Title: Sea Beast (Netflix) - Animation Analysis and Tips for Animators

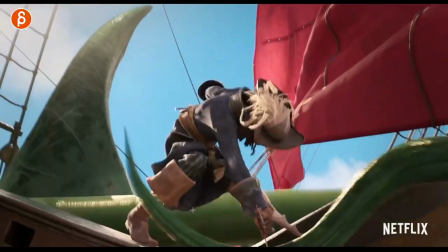10 19 to 10 73 about two and a half seconds ish something like that maybe two seconds not long
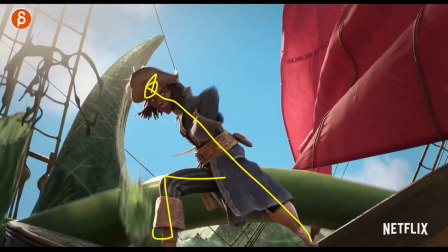but look what you can do right you have a really nice strong line of action with you know the counterweight so that she doesn't fall over it's good for balance then you have the
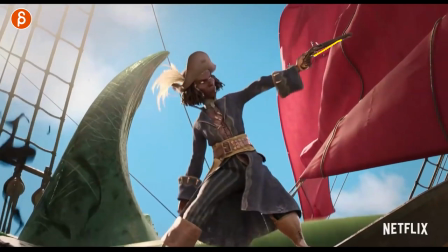big swing out with a really nice look at that line of action love
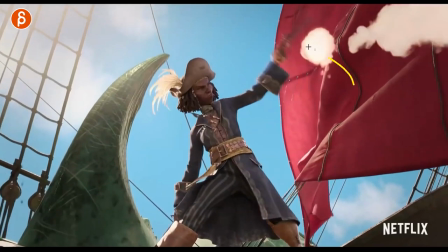this here it starts here boom then this goes back which goes up
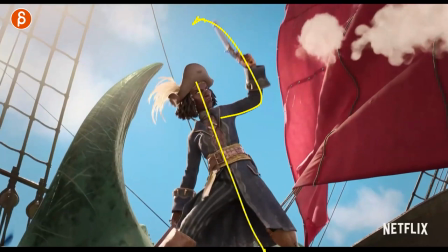here and you could change this where the characters may be not as strong meaning this
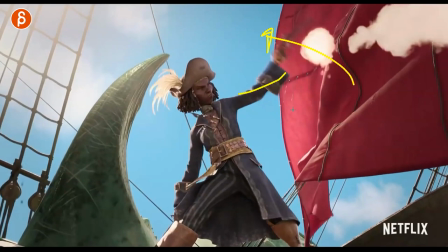will shoot buckle here the elbow go back but then the recoil
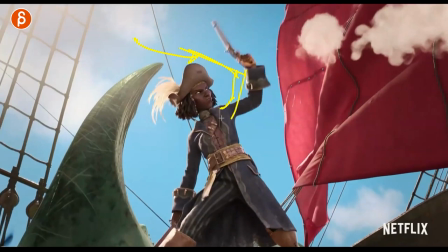is so strong that it's going to move that arm maybe even further back shoulder goes up with more impact on the chest just
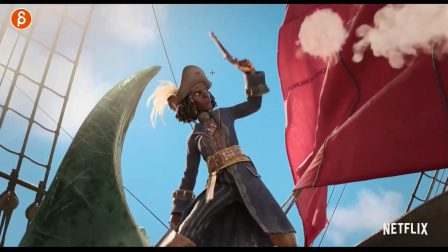to kind of push the mechanics as a student shot but i love this and i love this ready just letting it go i love that you can see the fingers
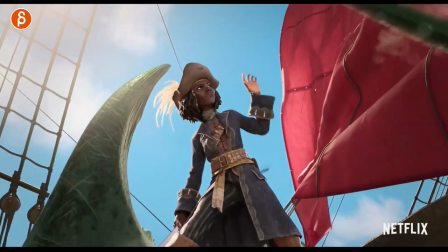open and go slightly off with a slight weight on the fingers then because imagine if you have something really heavy on your fingers and the weight goes off
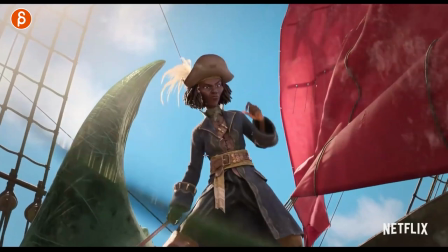your fingers are going to snap back a bit i love that that's there nice finger poses into the next focus right so now you have
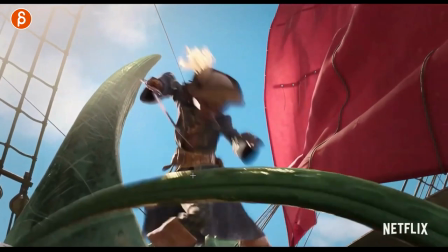overlapping actions where this is action one two and this is a different action you got a
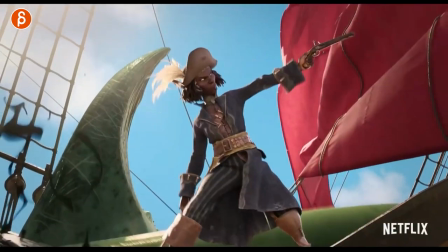big change of posture right versus let's go back versus this open pose where
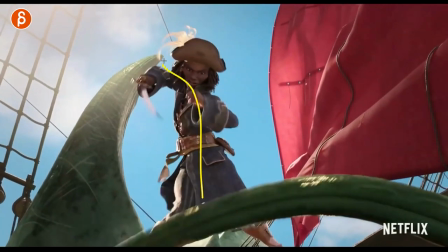we're more let's go back into a bit more scrunch together big anticipation into
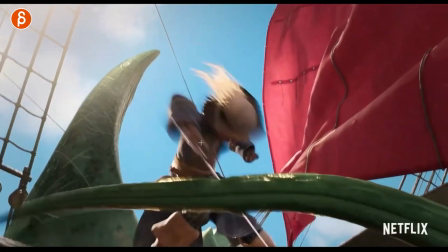that is awesome i love this into this cool pose too and of course you can do some tail creature stuff just a general you know composition
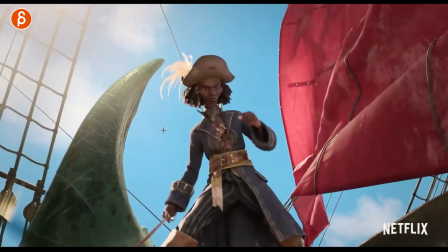is cool but that could be an interesting action within two seconds right you got two
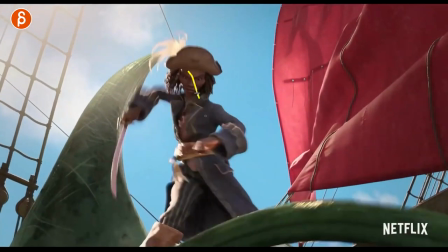different body mechanics including some cool personality type of thing and then i think that's pretty cool be a great assignment again
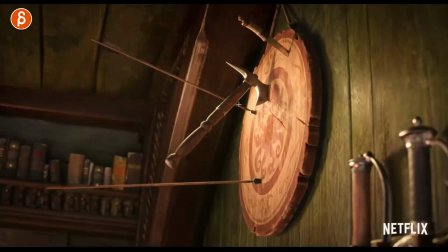two seconds is not long dare i say i would also do this by
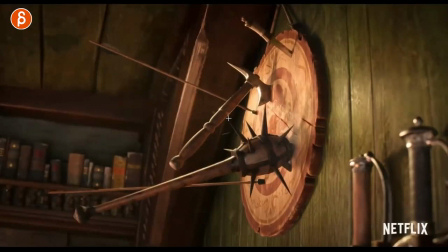the way an exercise like this a prop how do you
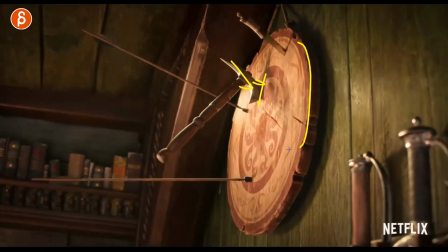show the weight of this going into wood how since it's hanging not attached
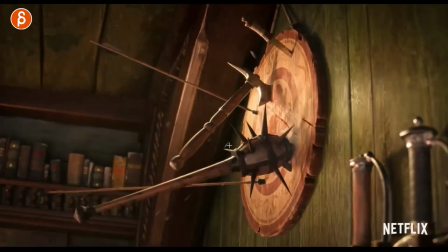you're gonna have some impact and some wobble then you can have another piece where this goes through this into the wall which means there won't be any wobble it's gonna pin it to the wall you know it's worth animating props
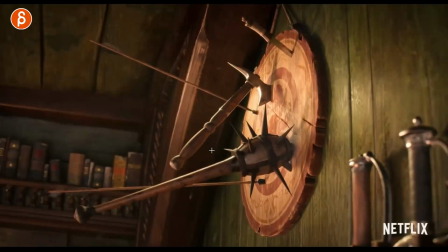and properties of props in terms of the way the wood blah blah blah all that stuff don't just stick to characters i think that's really important let's continue
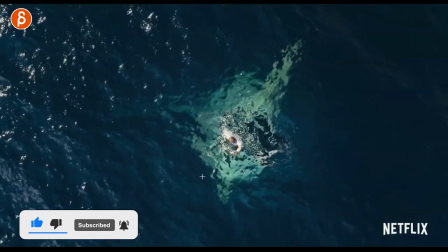on we got some cool facial moments there's a cool here this one that i love it a the water the renders big creature sense of scale
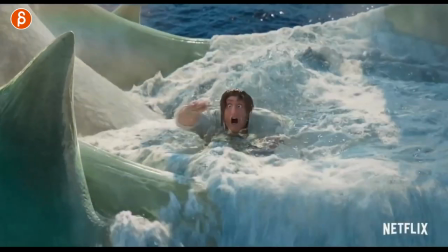i'm so in that's cool that was the next one now you might
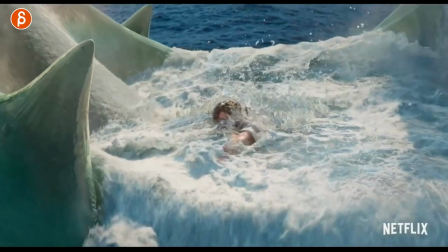say jd i can't do water sim yeah neither can i i know that's not
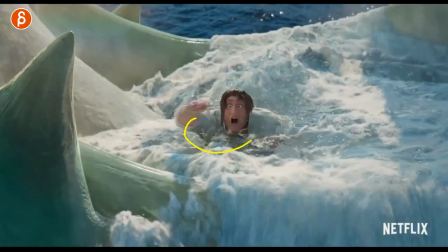the point the point is that someone is struggling in an element that is i would say unfamiliar it's clearly the pirate they know water but you
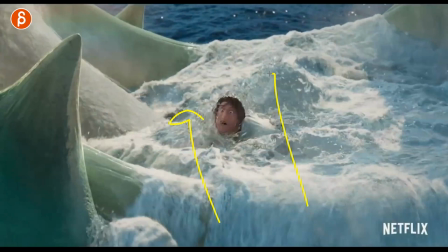know it's not something that everybody's good at there's this massive uh you know maybe the the pressure of the creature going up and all this the fear
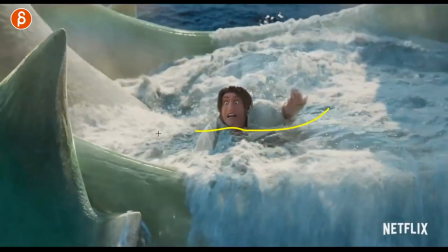of getting you know swallowed all of that is cool so you could do maybe just a plane take your vertices and move them up and down and that's kind of that maybe some bubbles you know like some spheres just hint at the nature of what this character is in and then just concentrate
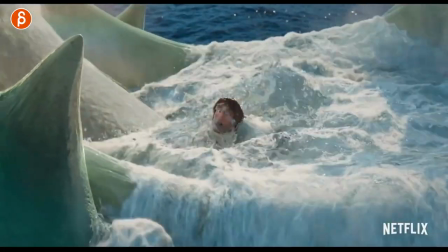on it's too short on this the struggle of this i think that's pretty cool then you could push this where you could have mouth closed
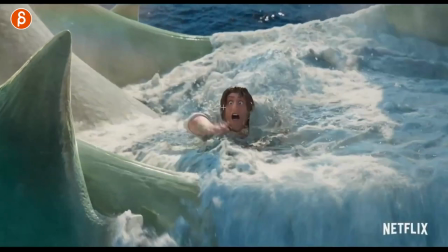big like cheek shapes opening you know that you can do a bunch of stuff and he has a bit more of a more out of control where he
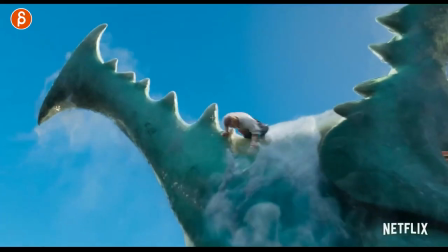rolls to the side and again look at how short the shot is it's so short and you could combine it from this into actually this and
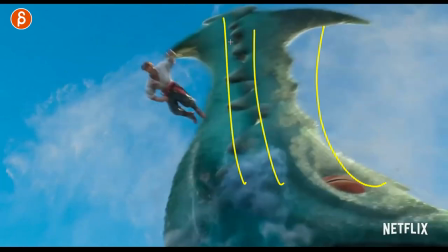then you have a cool push off then you could show again properties of a much bigger character how those jaw you know those elements of the jaw will clunk together Maybe open up a bit. There's some rattle or something. It's not long.
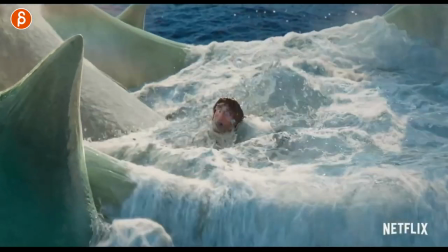I mean, what is this? Maybe just from here on. Come on. It's like two or three seconds. There's so much you can climb into those seconds in terms of just an exercise.
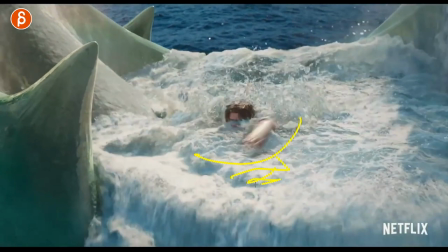Also, you don't have to see the rest of the body and the legs.